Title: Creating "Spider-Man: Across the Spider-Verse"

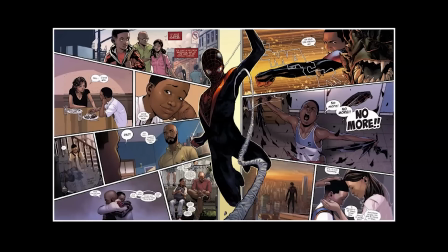Miles Morales, he was created in 2011 by writer Brian Michael Bendis and artist Sarah Pacelli, and he represents this new Spider-Man, this new age of Spider-Man.
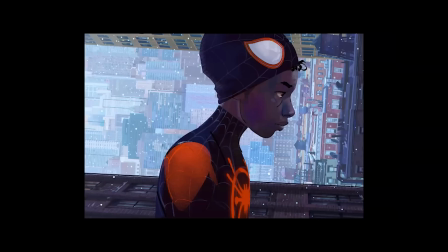And again, it's this idea that we're going to need to bring that newness to screen. He's a biracial kid, right? He's not some nerdy photographer. He's got swag. He lives in Brooklyn and he's growing up.
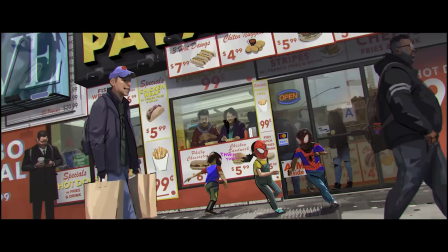He's got a loving family. Usually if you want to be a superhero, the first thing you're going to want to do is off at least one of your parents, ideally both, in a dark alley. It's a good origin story. It gives you good motivation. If anyone out there is trying to become a superhero, I recommend it.
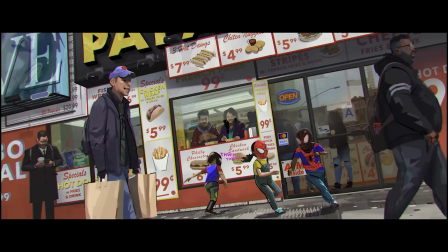But no, he's got a family, and that's something that's new about this character as well. He's got a loving family, and they're working through their problems. This is also going to guide us in the decisions we're going to make throughout the film.
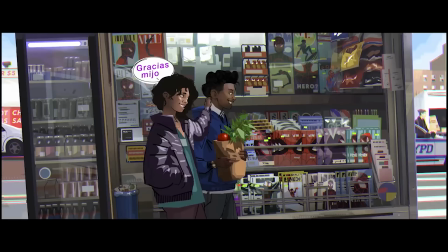we see all these different principles, all these new ideas, and these are what becomes these guiding ideas for the rest of the film. It's going to be comic books. It's going to be Miles. It's going to be about family and love and togetherness and accepting and celebrating the differences.
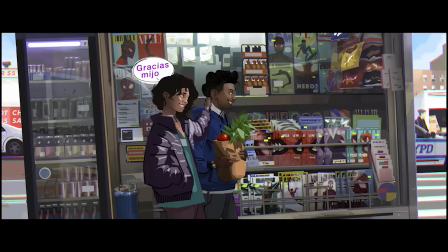These are the ideas that are going to give us the ability to make decisions as we move forward.
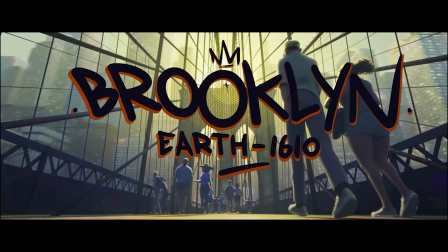So returning to the Spider-Verse meant going back to the beginning. We began development by looking at the visuals we created for Miles Morales and Into the Spider-Verse.
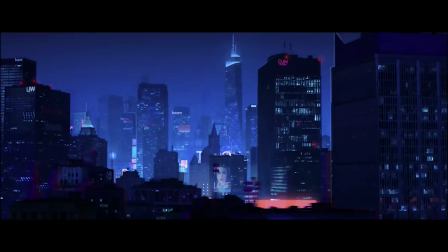On that film, we realized we had to go back to basics and rethink how we made movies.
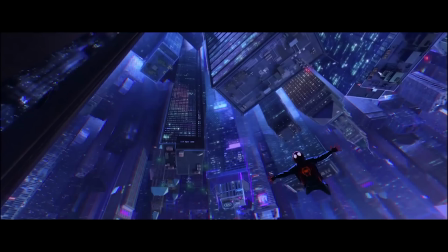A huge part of that was reinventing virtually every aspect of filmmaking and overcoming countless challenges in order to bring a comic book to life.
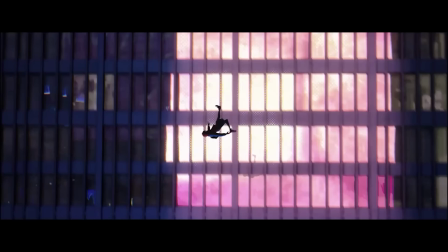Across the Spider-Verse takes place about 18 months later.
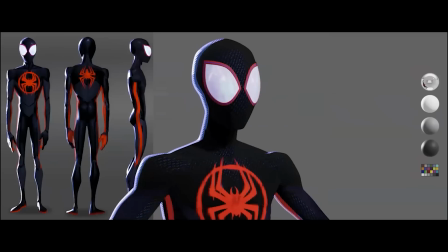So naturally, we had to build an older Miles with an upgraded suit that includes Kevlar and higher detail.
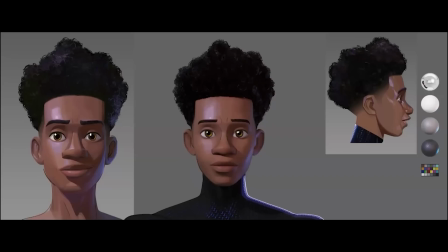We worked to enhance our render style from the first film and honed our techniques in order to feel the artist's hand in every frame.
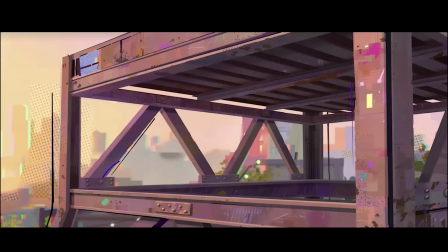We built new sets that explored Miles' life in Brooklyn, a rich environment that we wanted to feel authentic.
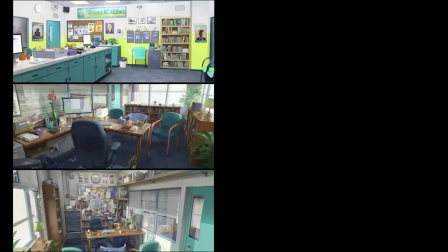What's so exhilarating about working on films like Spider-Verse is that our creative goal is to bring the concept art to life.
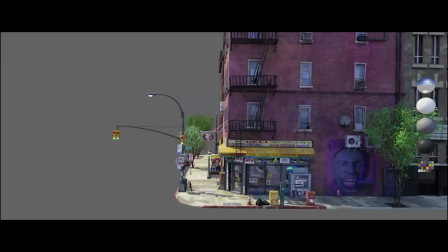And that starts to happen in the look development process. Here you can see the exterior of the bodega.
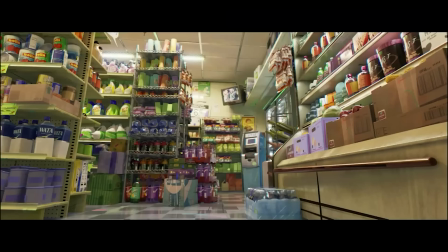This is actually our very first environment that we built on the show. There's the counselor's office.
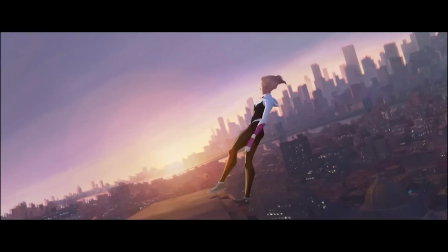So when we began working on Across the Spider-Verse, we wanted to take what we loved the most visually from the first film and make that the standard to start from.
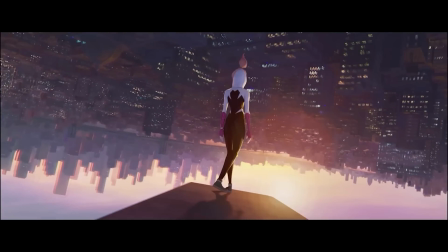The render script was derived from printing process techniques of early comics, including Ben-Day dots, halftones, hatching, and offsetting.
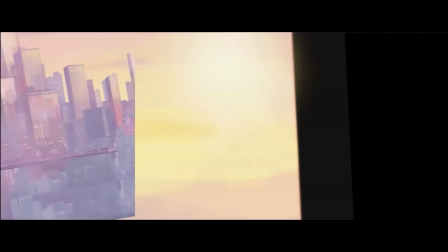And we also misregistered color and added ink lines to get an authentic comic book feel. It was so much fun getting back to this look after so long.
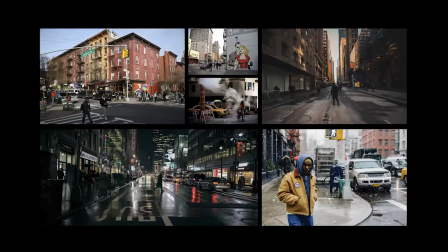One of the important things we wanted to establish in this film series from the beginning is there's a sense of observed reality. We want to make sure that these spaces, even when they're in nowhere, we want to make sure that they feel real.
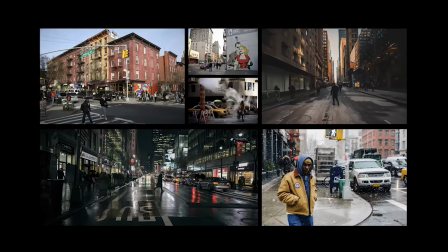If we have real places, we're going to have real situations. If we have real situations and real characters and real places, then when something really bad goes wrong, it's going to be a really scary situation. We needed stakes and consequences to this film. So we have sort of our guiding principles here.
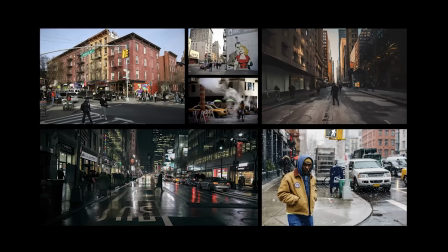We have our comic books, we have Miles and his family, and this idea of observed reality.
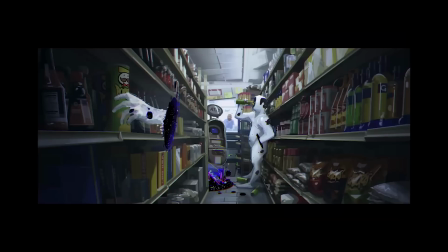So even when it comes to designing something as simple as that bodega, we actually took a trip to Brooklyn and spent a lot of time hanging out in bodegas.
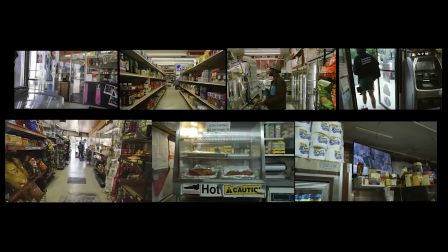I didn't realize this. I'm from Toronto. It's the East Coast city, but our bodega system is very different. I didn't realize you can get like spaghetti and meatballs in a bodega, right? Like these are important things to know as a filmmaker. I grew up eating beef patties, so I knew about that, but just all the little
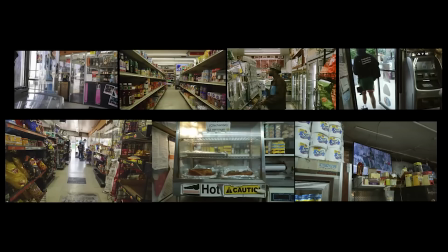idiosyncrasies that make this place true, because that's who Miles is. He is a product of his environment. He would appreciate and celebrate these things. So we're getting all the details. We're catching all the vibes.
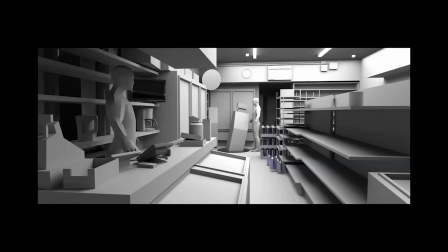Now let's talk about set design for a second. I consider set design to sort of be the first, the playground and a character that's going to interact with our performance.
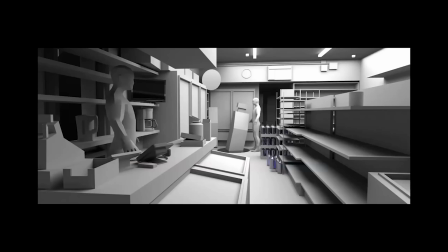And so when starting any set, I sit down with directors, do some thumbnailing, and quickly go into doing 3D. For all you incredible 3D modelers out there, you can pick your jaws up off the floor now as you look at my incredible 3D modeling skills. Don't beat yourself up. No, but what's important here is this is about iteration.
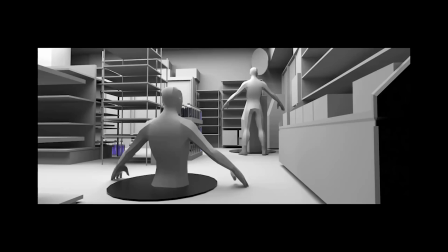And what we're doing is basically, if this were a live action film, I'd be like walking around with tape and a tape measure and laying out a set. Oh, there's going to be a bookshelf here or a cash register here. So the actors, when they reach for something, they have something.
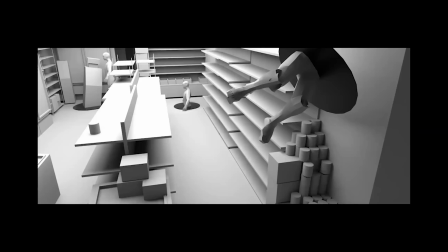Watching the performance, reacting to the performance to create a set that is not just a backdrop, but is a character of this scene.
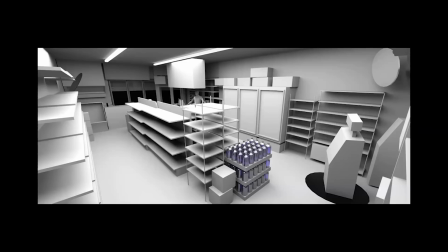And so understanding the needs of the performance is very vital, and reacting to it.
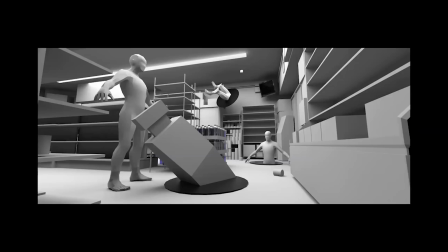The set is never done until the performance is sorted out. Thinking performance, performance, performance.
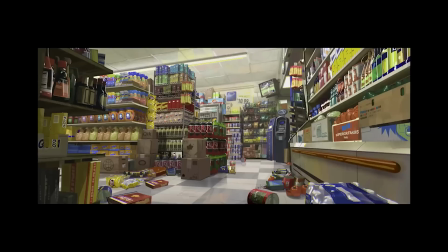From there, what we do is we take those 3D renders and we start to paint on top, bringing in all those details we found in that trip from Brooklyn to the bodega, all the little details we're going to stick in that are part of Miles,
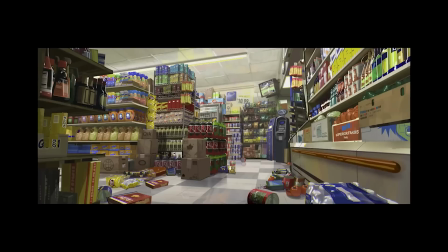that are part of the cruise experiences, putting their names in. I got the little maple syrup coming in from Toronto there. All these little details and gags, who's watching, what on TV, all these little things to get that reality in there.
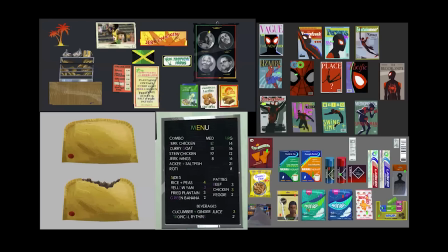And we love to bring details into space. We want them to feel authentic, right? We want that observed reality we talked about. And so making sure that it's a Jamaican bodega, making sure that menu is just right. Ziggy, who's running the place, he's got the right posters up, you know. all the products that you'd find in there.
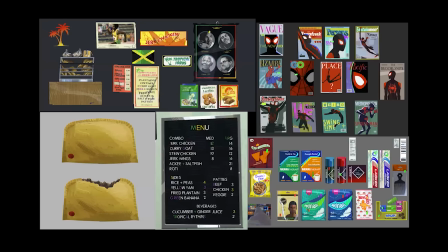Look, there's Lasker's toothpaste. Lots of little crew shout outs throughout the film. There's all these Spider-Man Easter eggs, but I'd love to look at all the crew Easter eggs as well. You know, from Miles's perspective, he's a teenager. What does life feel like as a teenager? It feels like everyone's talking about you. Well, every newspaper in the world is talking about him.
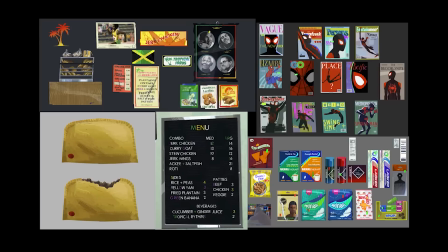So we're adding that sort of pressure onto him as well. And as well as the beef patty, you know, that I don't get to do a lot of prop design anymore as a production designer, much to my chagrin, because it's one of my favorite jobs. But I made sure to get the beef patty just right. We went out. It got a lot of attention. We went out and got beef patties. Just to do our due diligence.
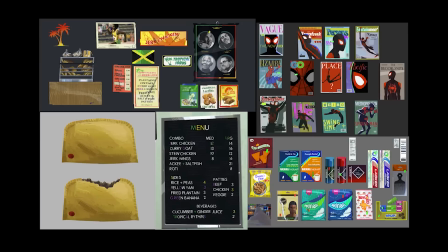Yeah, you gotta get those beef patties and to be right. Company expense.
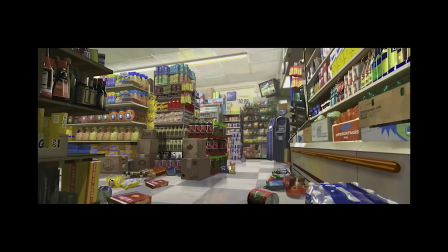So we're adding all that detail in, getting all the details, the gags, all that fun stuff, that authenticity. And then what we do is we send it down the pipeline. Although I like to consider it more like the particle accelerator. Yes. Because we're not going in one direction. We are going around and around and around.
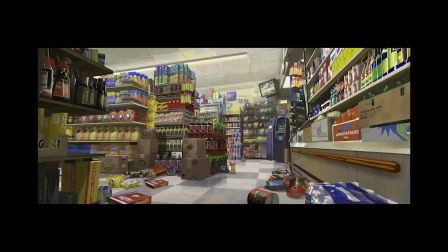And so we take a painting like this and deliver it to ImageWorks, and this is what we get back.
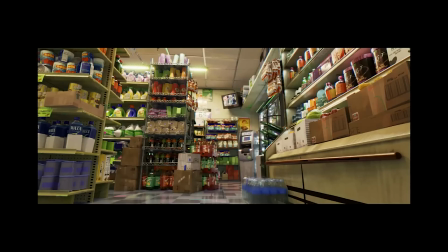And it's not like I shouldn't say we send it away and get it back, because we're there in lockstep the whole way, making sure everything feels right. And we go around and around and around. And as we go, we get faster and better. And we draw on top and we add new textures.
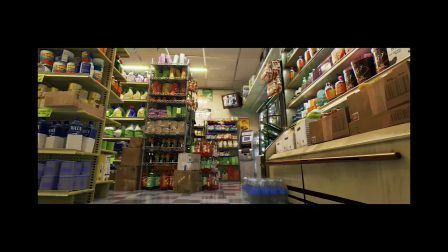Oh, we didn't think that it was going to look like that in 3D. And so we start, the relationship here starts to get very strong. And I think what's interesting, once we get to this point, we're putting cameras into the space.
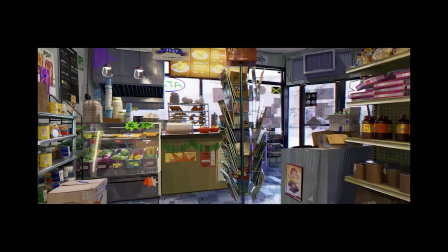We're getting the high-res models in there, all of the texture. We're starting to light it. We're sort of learning. So getting to that point was almost a jumping off point. Yeah. Now we're in a real environment. We're also experimenting with our render script.
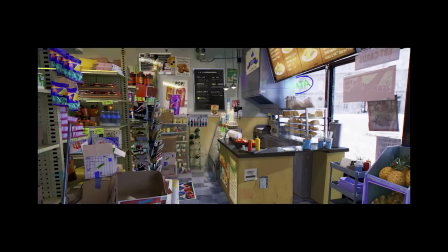This was one of our first environments when we started the show. So we wanted to take the render styling that we developed into the Spider-Verse, get it in here and bring it to the next level. And here you can see with these renders, they're full-on styled. You've got dots, you've got overexposure, you've got lights. So you're really figuring a lot out in this space.
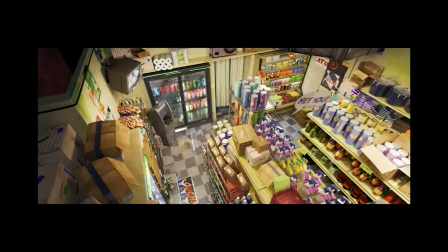And I think it speaks to the benefit of the two teams working together, is that we don't just, I'm done with it and it's yours. I hate this idea that I'm just making concept art. Now, the goal is to make the film look like the art, and the goal of the art is to make it look like the film.
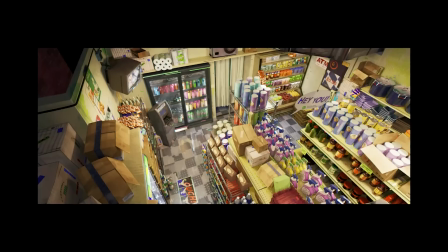And this thing is not an art book. It is not a VES presentation. It is a film, first and foremost, and always.